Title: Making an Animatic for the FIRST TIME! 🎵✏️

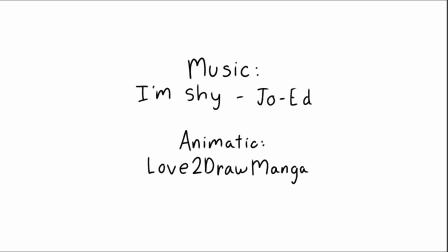[4:09]
I always think it's a cute touch and makes the text more interesting.
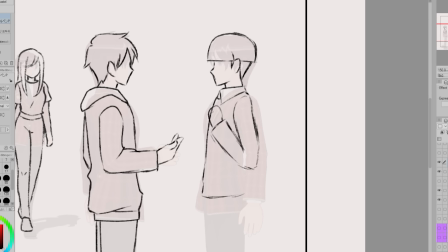[4:12]
So for this first frame, apparently I wasn't recording and you will only see the later half of the footage for this frame. I'm annoyed with myself for missing some of the process, but it is what it is.
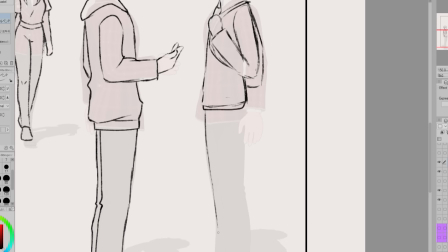[4:24]
Side note, I'm drawing over 3D models that I placed for the background characters to make the process faster.
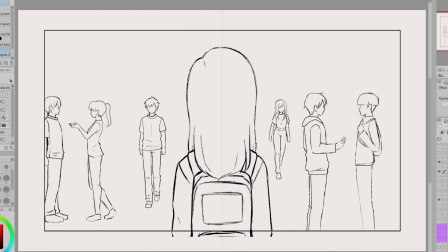[4:30]
I needed to draw 33 images in a short amount of time, so be prepared for me to be taking a lot of shortcuts.
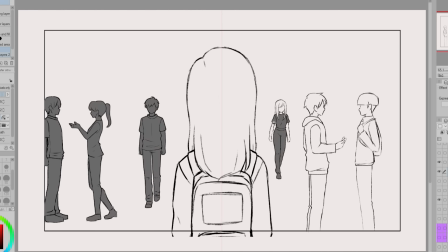[4:38]
Anyways, this first image goes with the lyrics "Here It Comes Again." I thought I would have Doris be entering school.
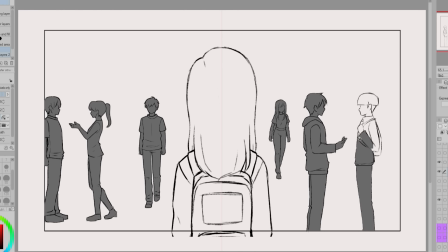[4:44]
We are staring at her back and she is surrounded by people. I wanted the feeling of the scene to be a little off-putting.
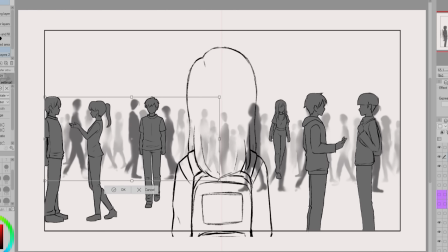[4:51]
The lyrics are talking about insecurity coming into the mind again, but I also thought I could use it to suggest another day of school starting.
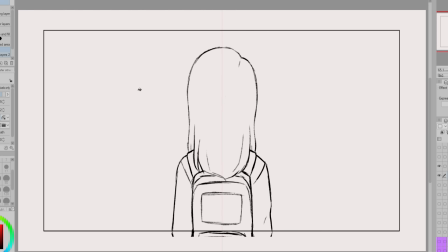[4:58]
To make the scene look extra crowded, I took a crowd texture from the library and applied it to the background.
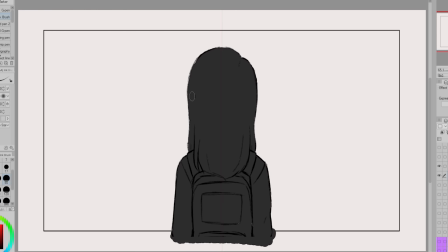[5:04]
It definitely helped fill in all the kind of smaller gaps.
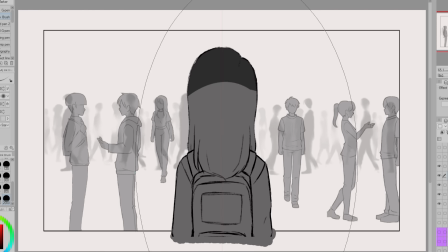[5:07]
Also, a lot of times for animatics, things are kept more sketchy and maybe only have some simple shading or the values are blocked in. So I'm going to limit myself to only using grayscale. I'm going to keep the drawings more sketchy.
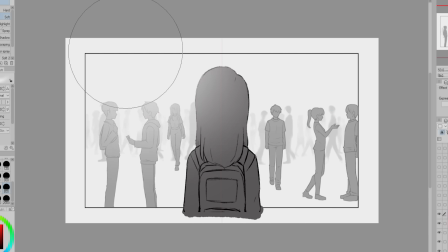[5:19]
I do clean them up a decent amount because I do want things to be readable and easy to make out, but they're definitely not finished.
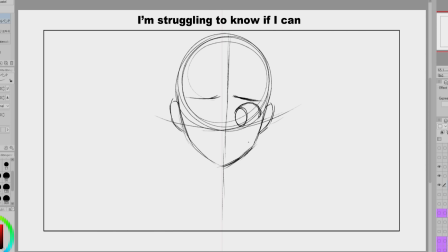[5:26]
Also, because there are so many frames for me to talk about, I'm probably going to have to skip showing you the full process for a lot of them, and we'll only talk about the more interesting parts. The next 2 frames are for the lyrics I'm struggling to know if I can. So I'm drawing Doris looking nervous and like she's struggling a bit.
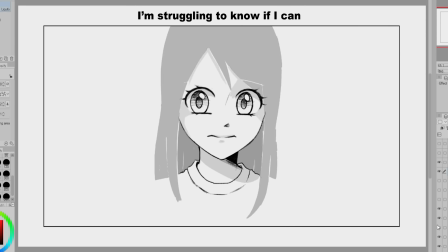[5:42]
These are 2 frames, but I kind of only need to draw 1 frame and then edit it.
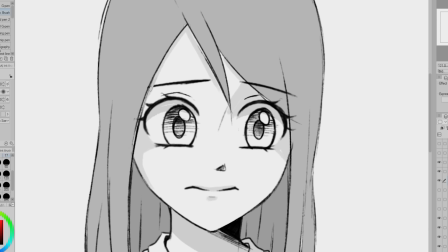[5:46]
For the second frame, I move Doris down a tish, move her irises to the other side, and also change her eyebrows.
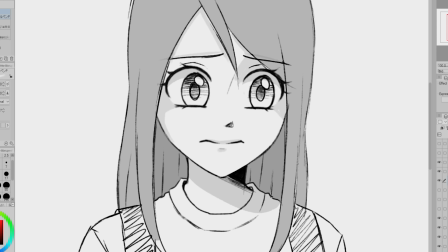[5:53]
Oh, also you may see it throughout the footage, but I add a subtle lighter and darker gradient to the art to make it look more interesting.
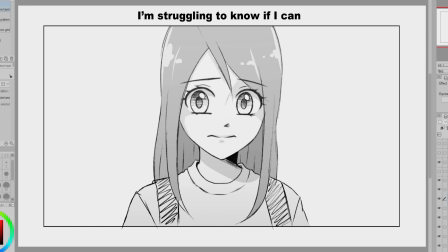[6:00]
It's an easy way to make the grayscale look better without too much work. Oh, also, I was working on a gray canvas at the start to make things easier on my eyes, but I do switch to a white canvas eventually. The gray background was starting to mess with my values, so I switched over to white, even if it does kind of start to hurt my eyes after a little while.
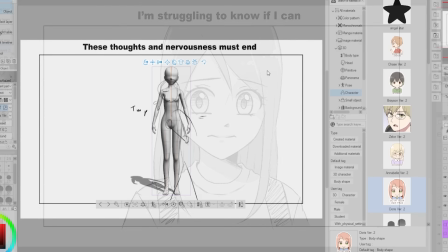[6:19]
I just try to make sure to take breaks. Frames 6, 7, and 8 are of Doris walking through the crowd.
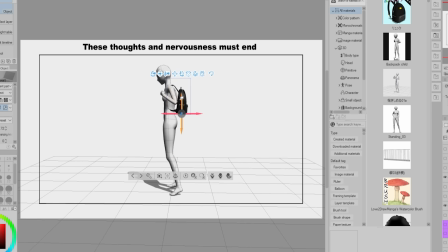[6:24]
Like I said, I'm drawing a lot of images for this animatic within a short amount of time, so I'm taking shortcuts to make things go faster.
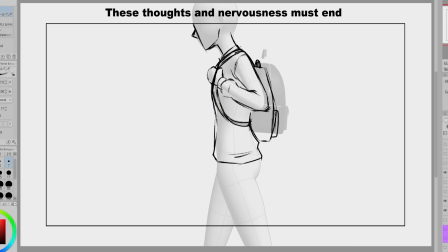[6:32]
Like I used a 3D model and posed it into the pose I want and then sketched over it.
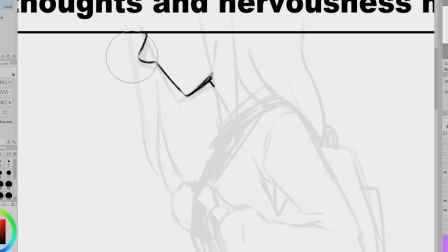[6:36]
I also used a 3D model backpack. I didn't really want to include the backpack, but since it's the start of school, I figured Doris would have it with her.
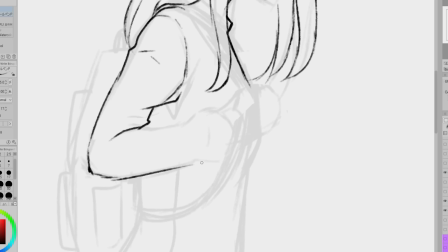[6:44]
Plus, it kind of helps give the feeling of a weight or burden that Doris is dealing with.
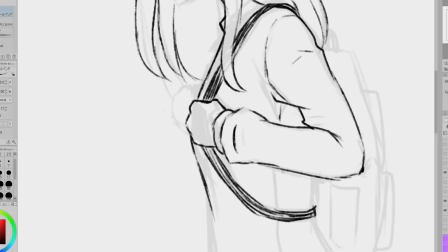[6:48]
That sounds kind of cool and metaphorical, and I wish I had thought of that since the start, and that's why I included the backpack, but it really wasn't.
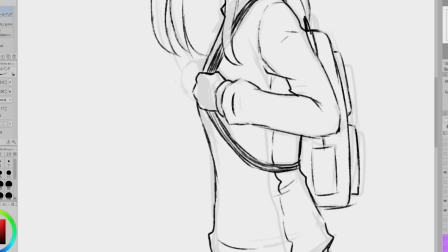[6:55]
Also, to make the scene feel more dramatic, I make it so we can't see all of Doris's face.
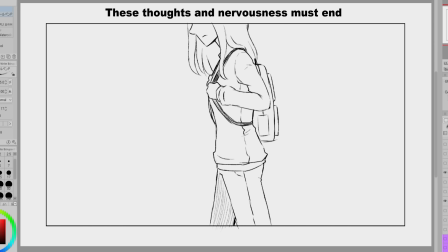[7:00]
To give the idea that Doris is walking, I'm going to edit my first drawing and change her legs. One frame has her legs next to each other and is moved up a bit. The other has the legs in the opposite position of the first frame.
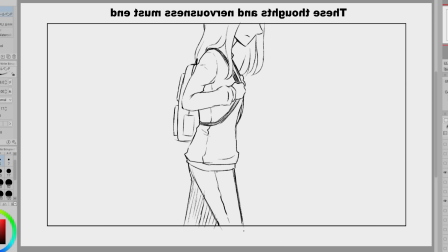[7:12]
One nice part about the backpack and the fact that Doris is holding the straps of it is that I don't need to change how her arms are positioned.
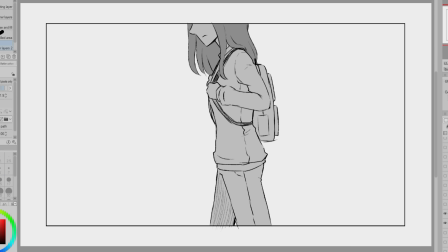[7:19]
Also, for later when I'm adding the animation details, I'm going to have a crowd on a separate layer and it'll move as the frames for Doris walking plays.
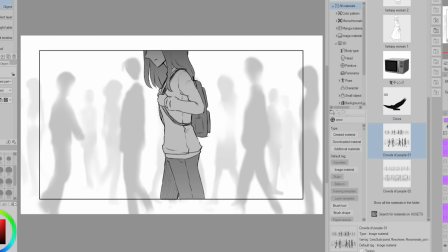[7:27]
This will give the idea that she's moving through the crowd.
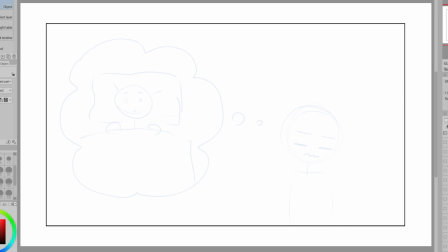[7:30]
Originally for the lyrics that are bothering me through the weekend, I was going to have a chibi Doris thinking about her weekend,
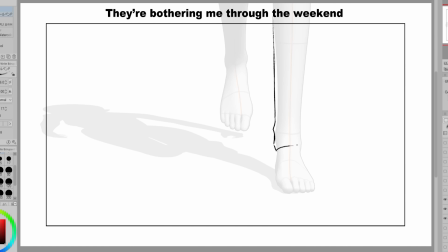[7:37]
but decided to instead draw 2 frames of her walking as they kind of transition to the next frames that start at the chorus of the song.
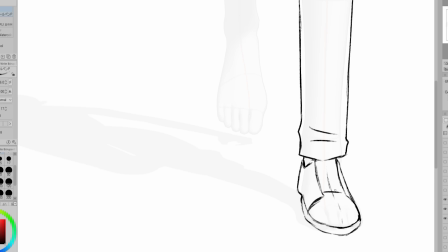[7:44]
And once again, I'm using a 3D model to help me get an idea of where I want to place things and how I want the perspective to be.
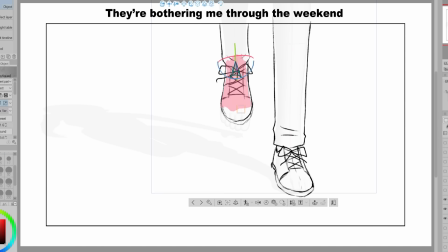[7:51]
Using 3D models definitely helps speed up the process. It makes it so I don't have to do my first sketch of figuring out how I want things. I can instead go straight into what is usually my second sketch. I use 3D models often for my webcomic,
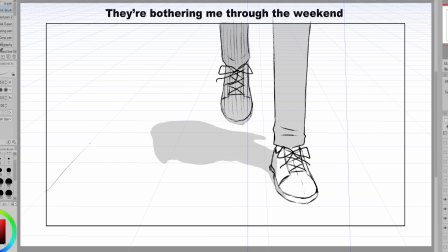[8:04]
especially for scenes with more complicated perspective or group scenes where I want to make sure characters stay in the same spots with different camera angles.
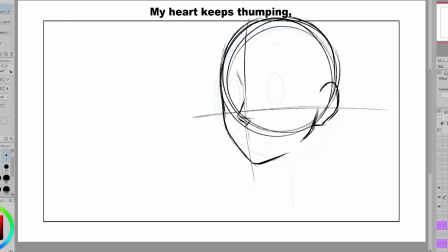[8:12]
Frame 11 is for the lyrics "My Heart Keeps Thumping," and this is when Doris sees Chase.
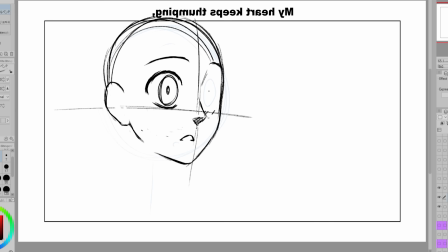[8:16]
Also, I did switch which side of the screen Doris is on.
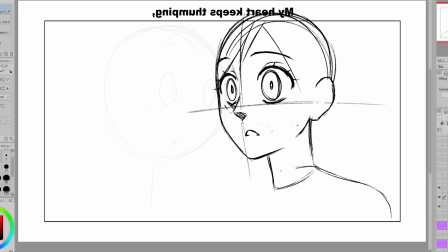[8:20]
I wish I could say it was for a complicated composition reason, but it's because I wanted to draw her hair part on this side.
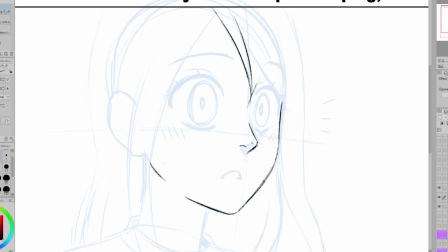[8:27]
It's always easier for me to draw her hair when she is turned to the right instead of turned to the left.
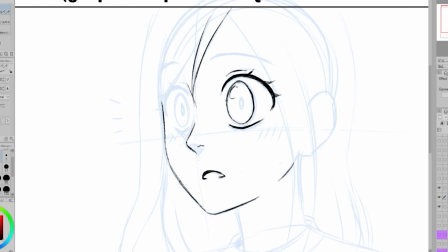[8:32]
I wish I had more to say for this frame, but yeah, I just kind of drew Doris.
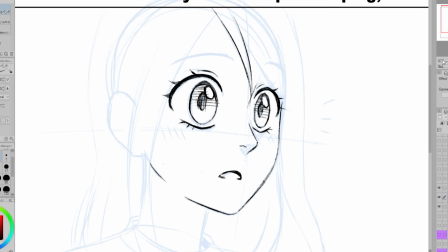[8:36]
I wonder how many times I've drawn her. It's probably a lot with how many panels I've drawn of her over the years and just the different sketches and illustrations.
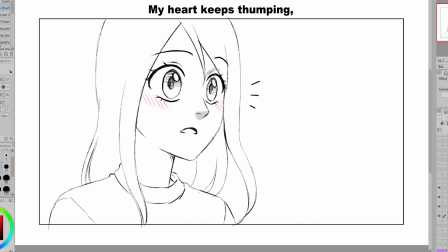[8:45]
I could try to count them all, but that'd probably be a lot of work. I've probably drawn her a few hundred times at this point.
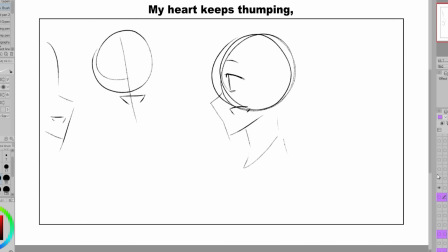[8:52]
Anyways, now we're seeing what Doris is reacting to. It's Chase socializing in the hallway, like the extrovert he is.
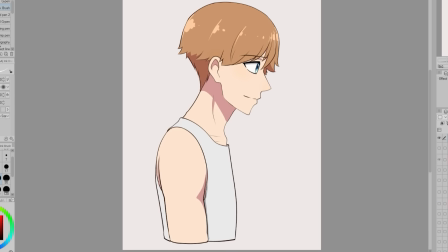[8:59]
And I'm going to take a shortcut again.
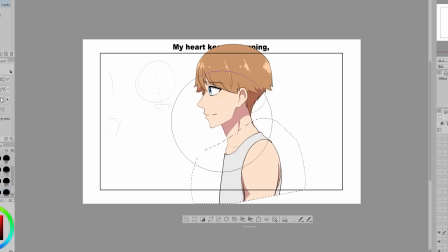[9:01]
I remembered I had a drawing of Chase in side view that I used for my webcomic, so I copied that in and drew over it.
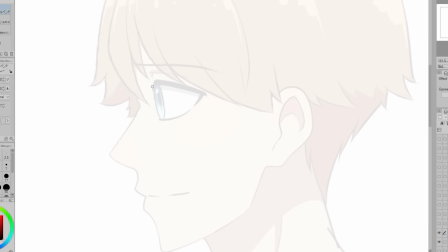[9:09]
And yeah, I warned you at the start, I'm going to be taking a lot of shortcuts to save time. And if I have to trace over my own work to save time, I will.
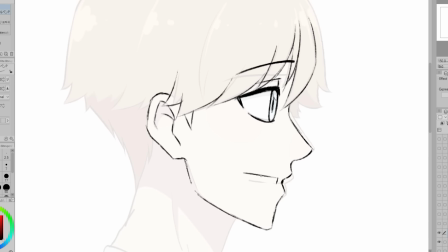[9:18]
A lot of times for fancy panels of my webcomic, I'll draw the character on their own canvas at a higher resolution than needed.
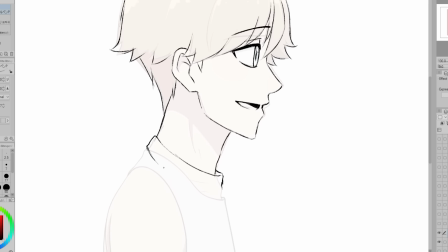[9:24]
That way I can more easily edit it for my comic pages. I'm actually not a huge fan of this side view now.
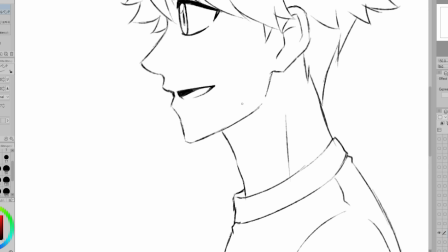[9:30]
It's from a few chapters ago, but it's the most recent one I have, so I went with it.
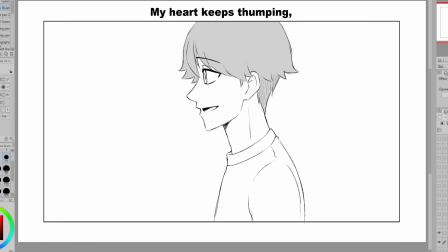[9:35]
And I kind of just changed things when I drew over it. For frame 13 and 14, Chase is going to glance over and then turn and wave at Doris.
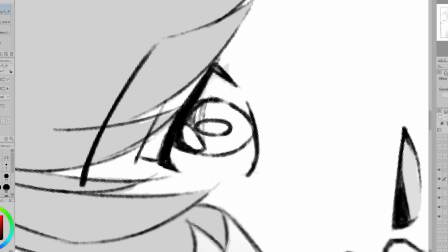[9:44]
Frame 13 was easy, I just had to change the eye a bit. And for frame 14,
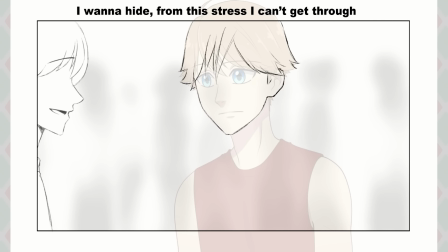[9:49]
I brought in a 3/4 view of Chase and used it as a base for drawing over to mush with my side view drawing. Also, I might be able to show you more of the footage now. At this point, I had turned on the recording feature in Clip Studio Paint.
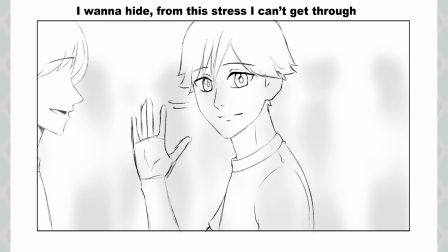[10:02]
I forgot to turn it on at the start like I usually do. I was having a lot of recording issues with this footage for some reason.
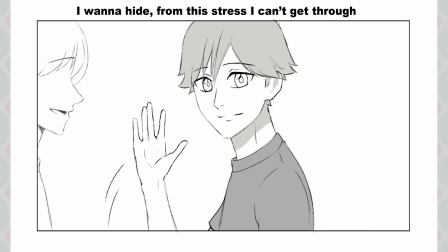[10:08]
I kept forgetting things. But this footage doesn't zoom in and out and go all crazy, so I'm able to speed it up more without making you all super dizzy.
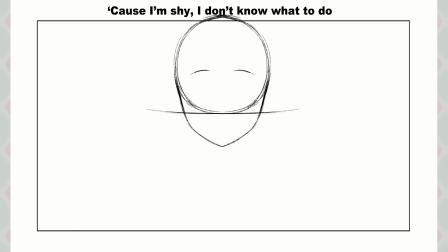[10:17]
Now we are at the chorus, and it says, "'Cause I'm shy, I don't know what to do."
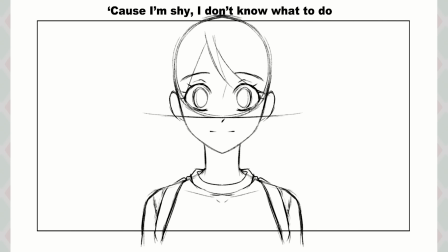[10:21]
In reaction to Chase's wave, Doris gets flustered and a bit surprised.
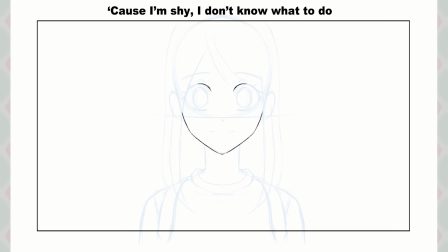[10:26]
I have the frames transition from a kinda surprised face to a more surprised and slightly embarrassed face. I kept almost forgetting to include frames changing. Like at first I was only going to draw just the more shocked face, but thought it would be good to add more movement by including the less shocked face first.
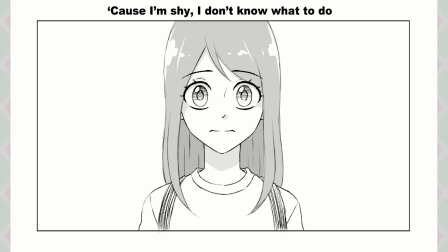[10:43]
It makes the second one have more impact, I feel like.
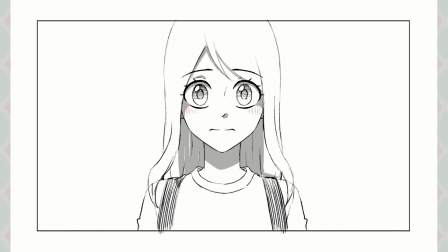[10:46]
Plus the whole point of the animatic is to show the pictures with a bit of movement, so I need to make sure to include it.
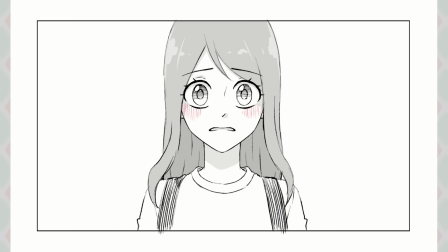[10:52]
For frame 17, we have Doris walking away.
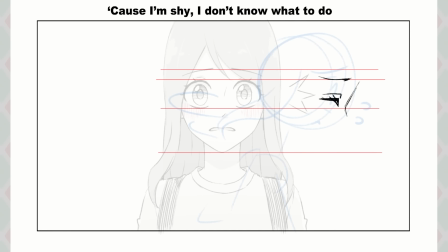[10:55]
To help me keep things in proportion with my first drawing, I drew lines coming off of my drawing to help me know where the proportions need to go. You often see people do this when drawing reference sheets for characters. I know that's something I used to really struggle with.
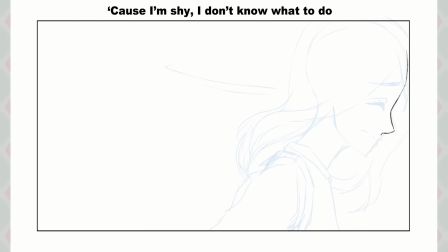[11:08]
When I would draw characters in different views, their proportions would change because I didn't know how to do various proportions for different views. But as I practiced over the years, I learned how to change them to match the character I am drawing. It's something I still kind of struggle with sometimes, but I've gotten better at it.
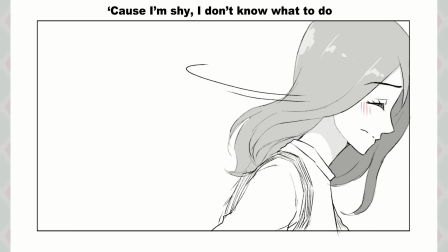[11:24]
Like if a character is in front view and then they turn to side view, their eye position doesn't completely change.
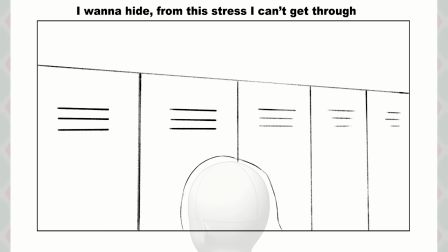[11:31]
Frames 18 and 19 were super easy. I just needed to draw some lockers and then another frame with a locker opening.
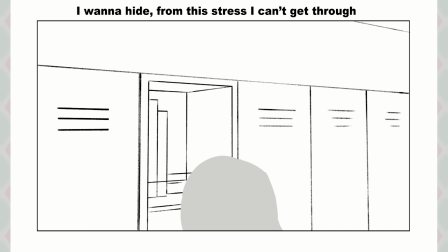[11:37]
I was planning to have this shot zoomed in on Doris's hand opening the locker, but this felt like the easier option, plus it will leave room for the lyrics when I add them later.
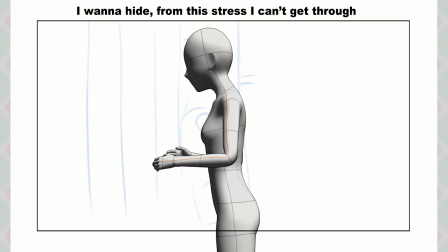[11:47]
Speaking of adding lyrics, I should have planned where I was placing them a bit more. It was a bit tricky later because I sometimes didn't really leave myself enough space.
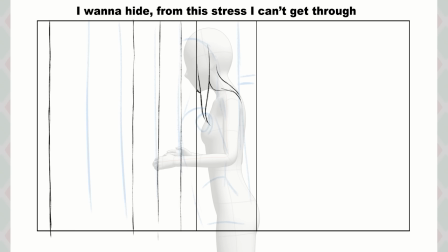[11:56]
Frame 20 is Doris kind of sticking her head into her locker because she wants to hide like the lyrics are suggesting. I was pleased I was able to come up with a little scenario for this music. In my head when I was imagining the animatic, I kind of just kept seeing random images that didn't really connect at all.
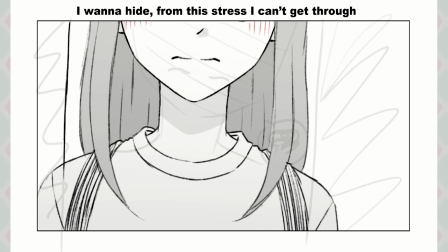[12:11]
So it's nice that they do connect in some kind of way. Frames 21 and 22 were really simple.
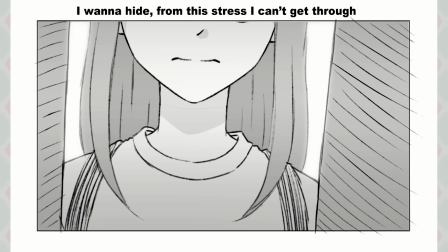[12:17]
I just took my front view drawing of Doris and resized it so it zoomed in on the lower half of her face. In the second frame, I edited her mouth to make her be sighing.